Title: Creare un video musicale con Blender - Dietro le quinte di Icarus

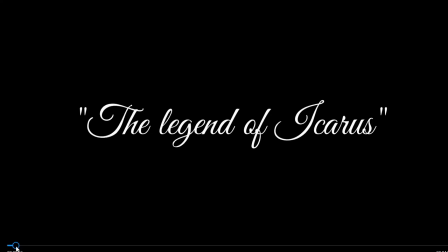[0:00]
Ciao, è passato un po' di tempo dall'ultimo video, è un periodo in cui sono molto impegnato, cerco comunque di provare a riprendere un po' di ritmo. Volevo parlarvi di un lavoro di animazione che avevo fatto,
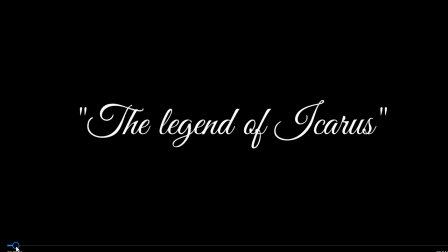[0:12]
perché magari ci sono un po' di dietro le quinte che potrebbero essere interessanti come tecniche di lavorazione. Si tratta di questo video, The Legend of Icarus,
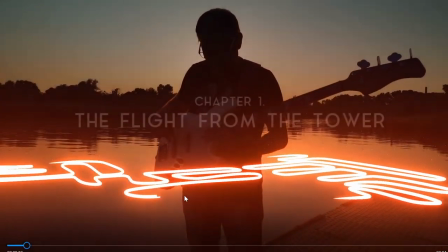[0:23]
un video musicale su una canzone di Carlo Ponte.
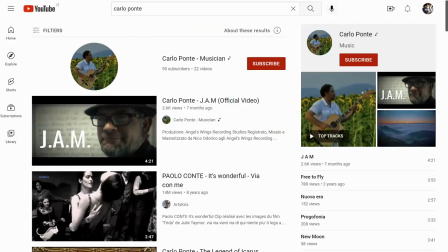[0:29]
Non ho intenzione di farvelo vedere qui, vi invito ad andare cercando su YouTube Carlo Ponte,
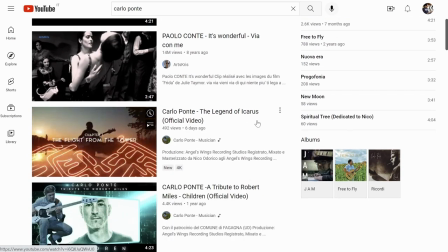[0:36]
vi invito ad andare sulla sua pagina e si tratta di questo video, Carlo Ponte, The Legend of Icarus,
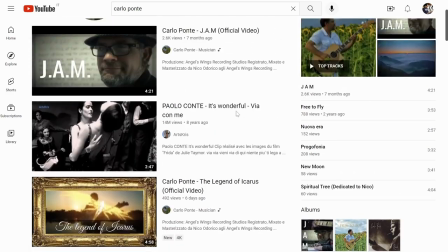[0:42]
official video, perché secondo me si merita la visione non solo di questo, ma anche di tutti gli altri suoi lavori.
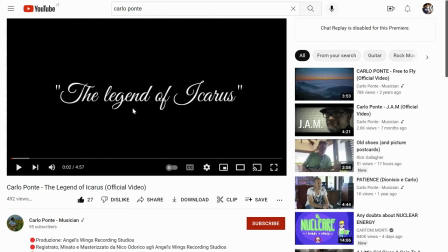[0:49]
Quindi lo trovate qui, è un lavoro che ho fatto io insieme a Matteo Turco, che mi ha contattato e che si è occupato delle riprese. E appunto insieme alla musica di Carlo Ponte e vi invito appunto ad andare a vederla.
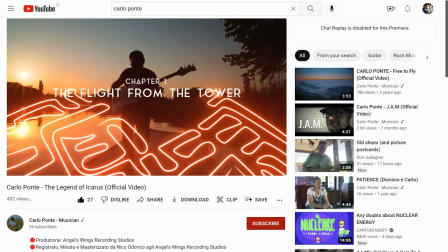[1:08]
Potete vedere in questo inizio di video che c'è una forma di
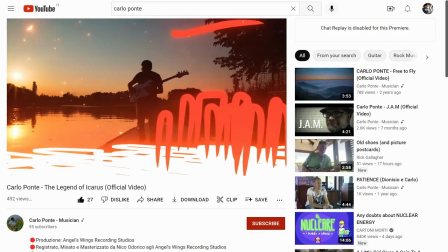[1:13]
disegno che viene animato e che è fatto come da degli sketch.
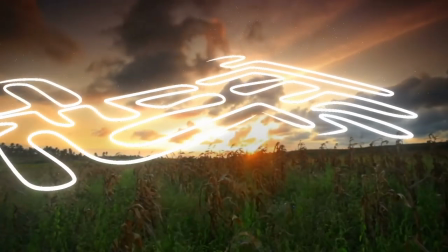[1:18]
È stato un lavoro particolarmente impegnativo per me perché 5 minuti di animazione sono tanti.
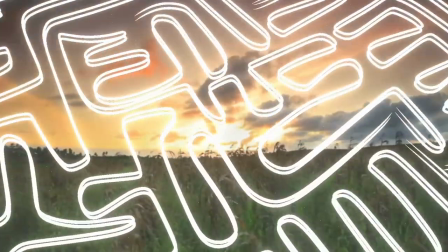[1:24]
Questo è un primo test che avevo fatto per vedere in che modo avrei potuto fare e
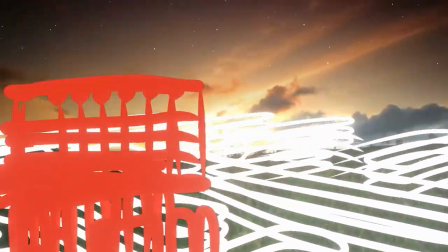[1:31]
potete notare che ci sono più o meno gli elementi che poi sono anche finiti nel video definitivo.
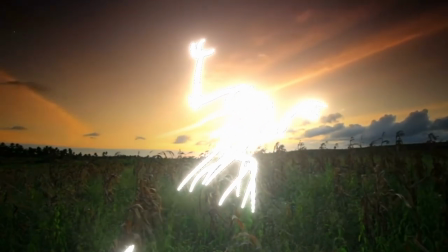[1:38]
Il mio approccio è stato quello di partire da quei disegni che a volte si può vedere nei timelapse,
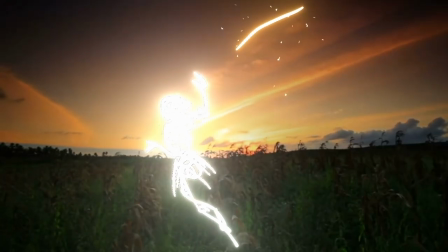[1:47]
nei quali un disegno fatto a mano, un normale disegno 2D, viene costruito e nasce sotto gli occhi di chi guarda.
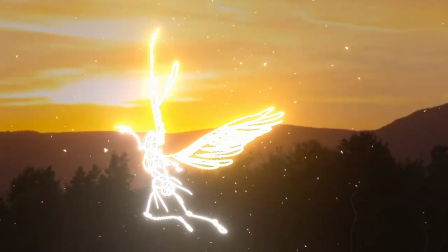[1:54]
Solo che sapevo che il video sarebbe stato al tramonto, infatti in questo primo test vedete dei tramonti anche piuttosto casuali, prelevati da internet.
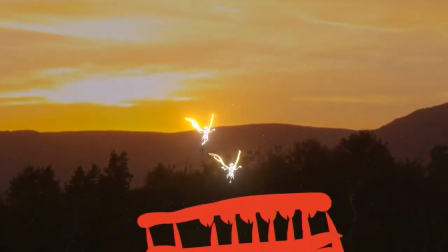[2:03]
Ho pensato di crearlo con delle linee di luce, quindi di bianco su scuro.
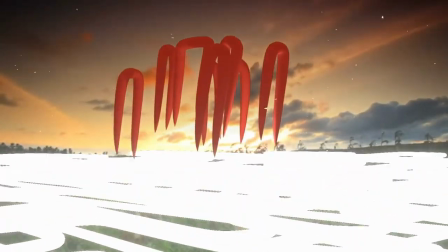[2:08]
Dovevano ancora esistere le riprese e quindi le mie indicazioni sono state di tenere delle riprese piuttosto sottoesposte,
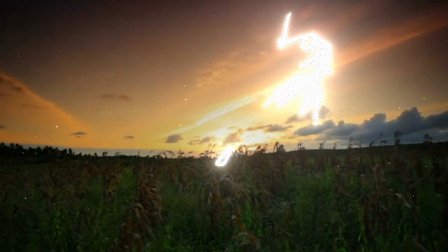[2:14]
in modo che i disegni potessero dare l'impressione di tratti di luce che vengono disegnati sopra al video esistente.
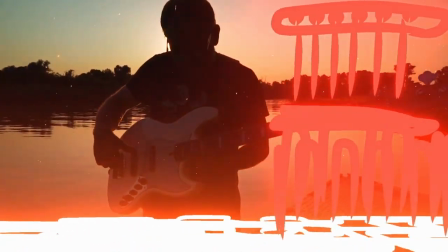[2:22]
Nel momento in cui ho avuto a disposizione il girato finale, anche in una versione a bassa risoluzione all'inizio,
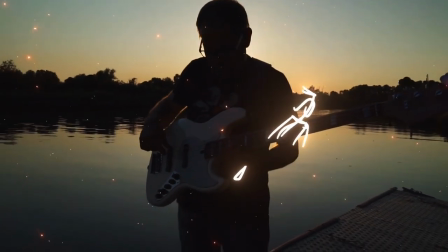[2:29]
ho potuto quindi anche lavorare con la telecamera in modo tale che i miei disegni, prima di tutto,
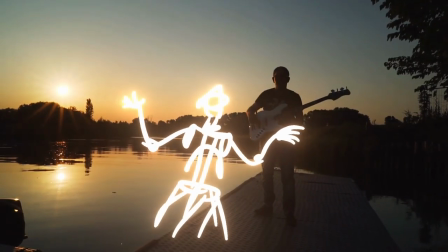[2:35]
non dessero troppo fastidio, ma anzi interagissero con gli elementi che già c'erano nel video.
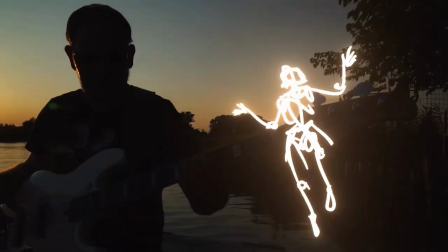[2:42]
E quindi è stato importante avere il girato finale già pronto in maniera da potermi muovere.
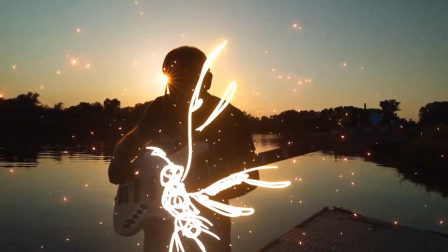[2:48]
Avevo quindi bisogno di realizzare dei disegni in 3D. Questi che vedete sono dei segni,
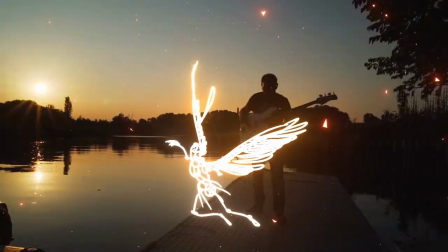[2:54]
però si trovano in uno spazio tridimensionale in modo tale che la telecamera possa girarci attorno
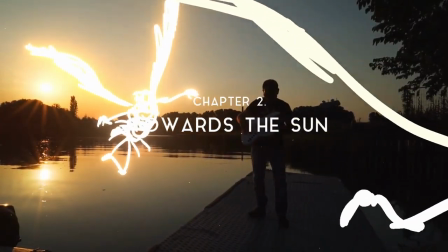[2:59]
in un modo che con un disegno su carta non sarebbe proprio possibile.
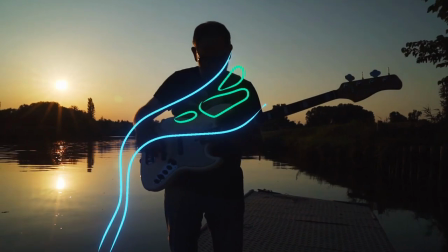[3:04]
Il mio approccio quindi è stato quello di realizzare degli schizzi molto semplici fatti da linee che potessero
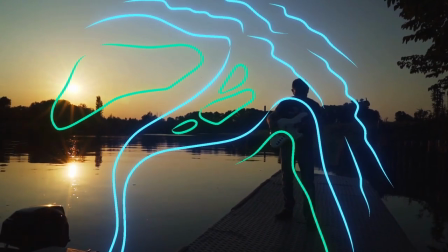[3:11]
rappresentare degli interi mondi tridimensionali,
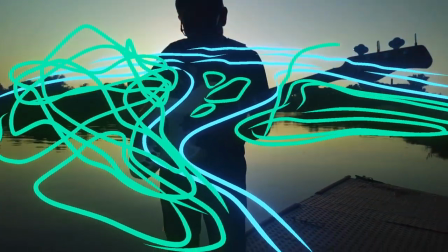[3:14]
quindi per esempio in questo caso abbiamo l'acqua e delle colline che nascono disegnate in modo tale con gli alberi,
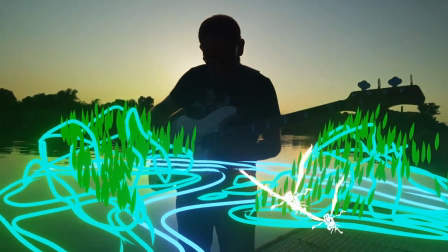[3:21]
la telecamera ci si può muovere in mezzo, quindi sono dei disegni
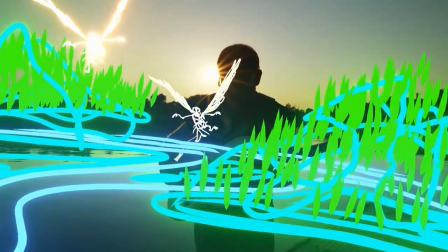[3:26]
voluminosi che prendono forma e diventano dei veri e propri paesaggi. Mi è venuto quindi spontaneo cercare di utilizzare come strumento la realtà virtuale.
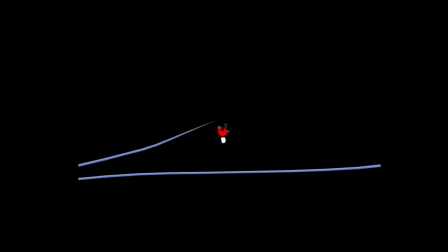[3:36]
Qua potete vedere il video, mentre in realtà virtuale ho scelto appositamente uno sfondo nero mentre disegnavo, in maniera da avere una sensazione simile a quella che sarebbe stata nel video finale. Qui sto realizzando gli schizzi, in questo caso sono delle nuvole,
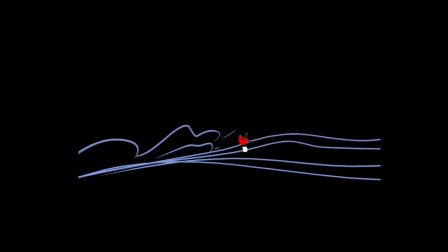[3:53]
e lo strumento che vedete muoversi è la manopola che tengo in mano in realtà virtuale. Quello che vedete è quello che i miei occhi vedono, e quindi anche per quello, magari in questo video può essere un po' fastidioso, diciamo,
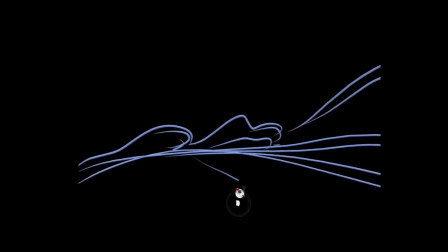[4:09]
vedere la telecamera che si sposta di continuo, ma uno dei benefici della realtà virtuale è proprio quello di vivere all'interno del disegno che si sta realizzando.
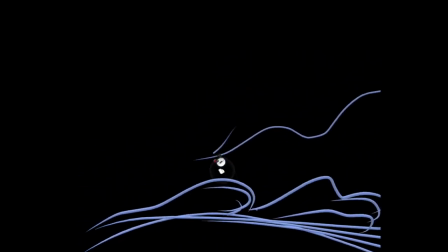[4:18]
Risulta come costituito da dei tubi, quelli che vedete in qualche modo si riesce anche a notare che hanno proprio uno spessore,
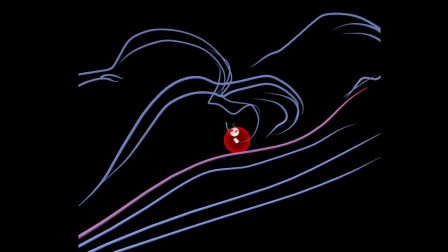[4:25]
sono dei veri e propri tubi, che permettono di capire il disegno e di
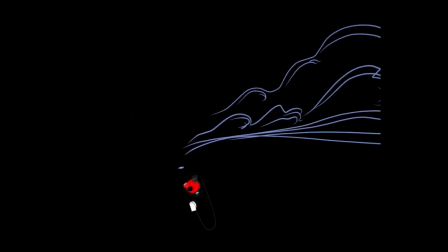[4:30]
realizzarlo come si tenesse in mano una specie di spruzzatore che distribuisce della schiuma. Trovate altri video sul mio canale su queste tecniche di disegno in realtà virtuale.
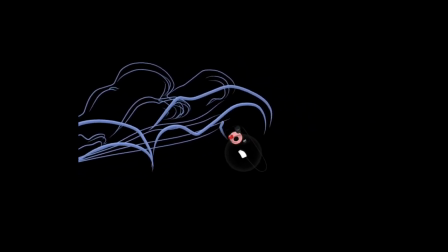[4:42]
Qual è il vantaggio? Che vengono dei disegni molto spontanei perché sono i movimenti delle braccia,
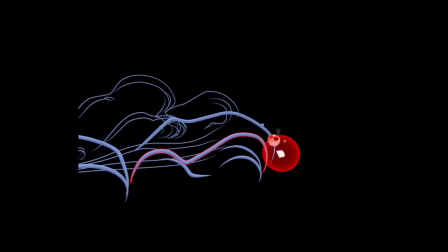[4:48]
si riesce in modo molto più veloce rispetto a una modellazione 3D tradizionale
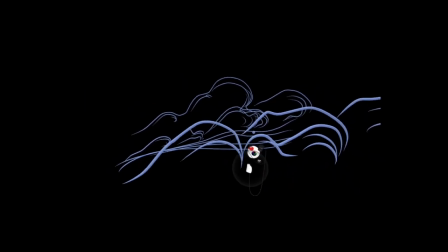[4:55]
creare qualcosa di morbido, di disegnato. Non si lavora con la mano e la penna, quindi è un disegno meno preciso, è più un gesto, molto più istintivo, quindi non si deve andare a cercare la precisione.
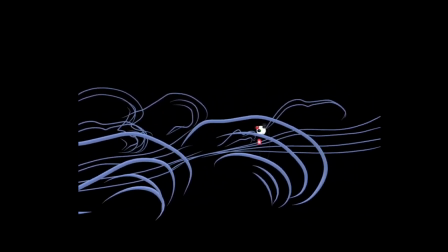[5:09]
Però anche le cose che sono un po' fuori posto possono poi essere spostate, aggiustate.
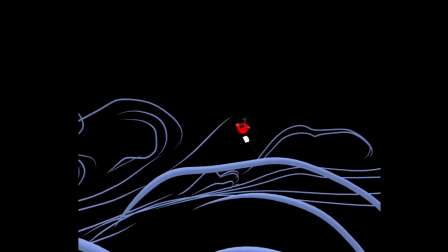[5:15]
Ho cercato di farlo il meno possibile per mantenere appunto la spontaneità di certe righe,
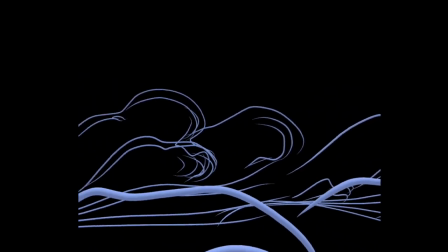[5:20]
quindi anche dove non sono perfette le ho appositamente lasciate senza insistere troppo sulla pulizia del segno.
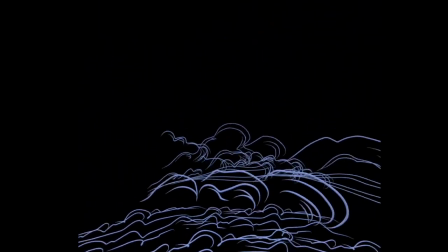[5:28]
Il risultato comunque non è un'animazione, è un disegno tridimensionale fermo, non si muove in alcun modo.
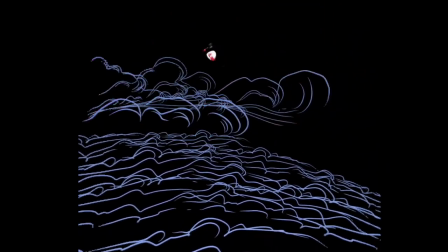[5:36]
La parte di animazione in realtà deriva soprattutto dal vedere il disegno che si crea in diretta.
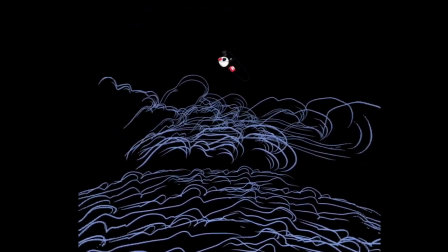[5:45]
Questo non è permesso da Gravity Sketch, ma l'ho ottenuto all'interno di Blender.
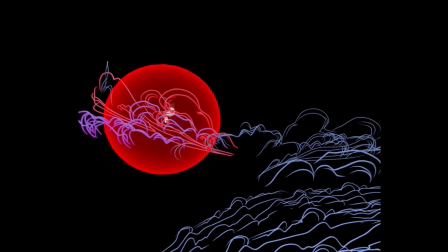[5:50]
Una volta creata la scena che state vedendo statica, e ne ho create diverse per questo video,
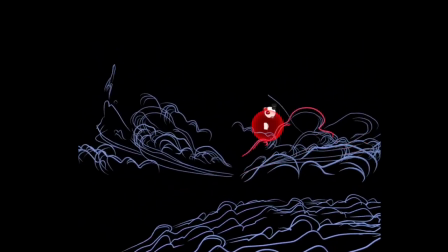[5:57]
sono poi passato a importarla all'interno di Blender per creare l'animazione vera e propria.
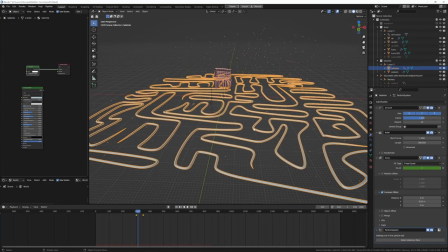[6:03]
Ecco come si presentano gli oggetti una volta importati all'interno di Blender.
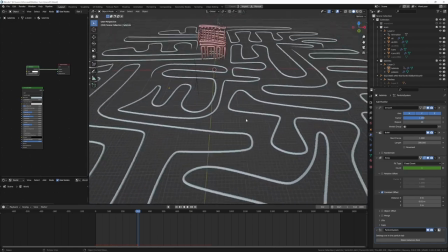[6:08]
Quindi per esempio questa è la scena iniziale, si vede il labirinto fatto appunto con questi tubi,
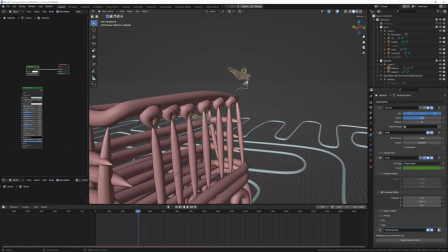[6:15]
la fortezza o comunque insomma lo schizzo che la rappresenta e ci sono anche i due personaggi,
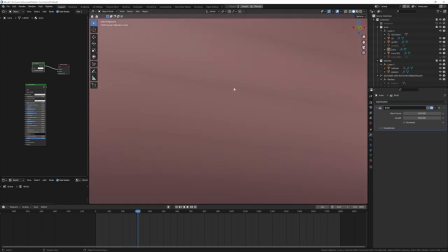[6:21]
anche questi rappresentati appunto come delle specie di scheletrini,
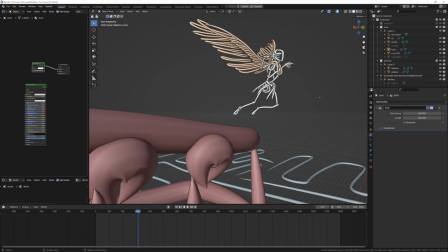[6:26]
anche perché in questa prima parte del video i personaggi sono ancora agli inizi del loro viaggio, stiamo parlando di Dedalo e Icaro, che si avvicineranno poi verso il sole e quindi diciamo che in questa prima fase sono ancora ingenui e sono ingenui anche i disegni
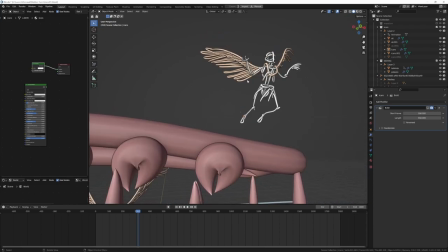[6:44]
appositamente. Poi vedrete se quando guardate il video che Icaro assumerà un'altra forma nel momento in cui si avvicina sempre di più al sole,
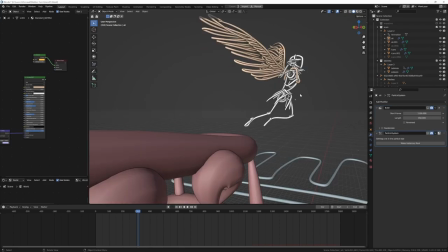[6:52]
quindi simbolicamente diventa sempre più forte, più potente. Il disegno in questione, come vedete, appunto è costituito da dei tubi.
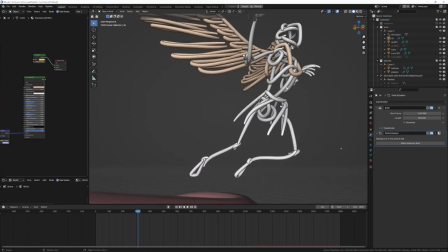[7:01]
Quindi la prima cosa che ho fatto è stata scegliere dei
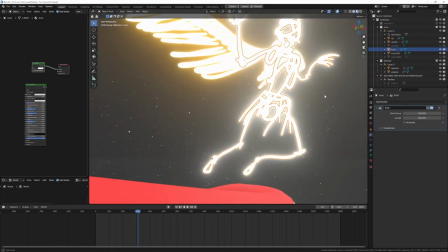[7:05]
materiali che potessero essere appunto costituiti da luce.
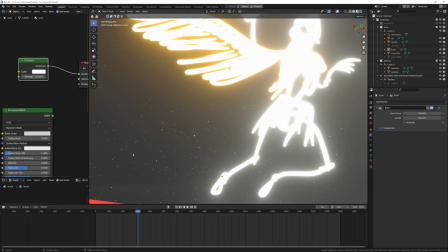[7:10]
Ho utilizzato uno shader di tipo emission con dei colori diversi.
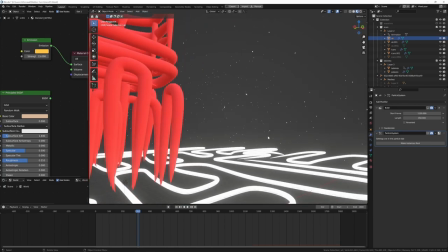[7:14]
Lo shader di tipo emission permette di avere un oggetto illuminato.
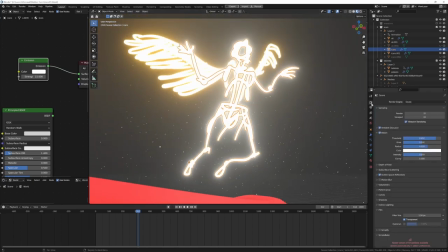[7:19]
Poi questo alone che si vede è creato grazie alla funzione di bloom presente in EV.
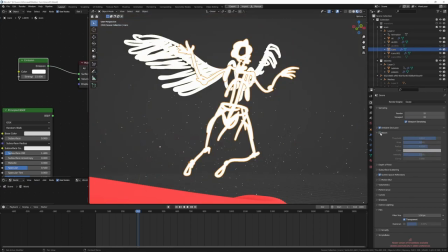[7:25]
L'intero video è renderizzato con EV, che è il renderer più veloce di Blender,
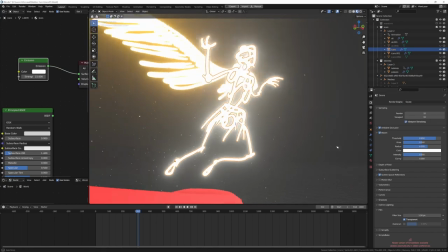[7:31]
quello non realistico, diciamo, però si prestava perfettamente a questo tipo di animazione.
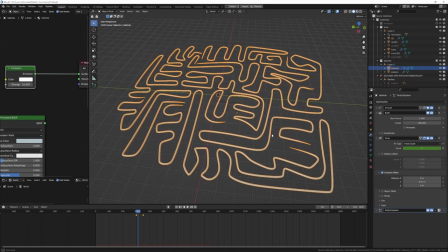[7:37]
Si trattava ora di ricreare l'effetto di disegno in diretta.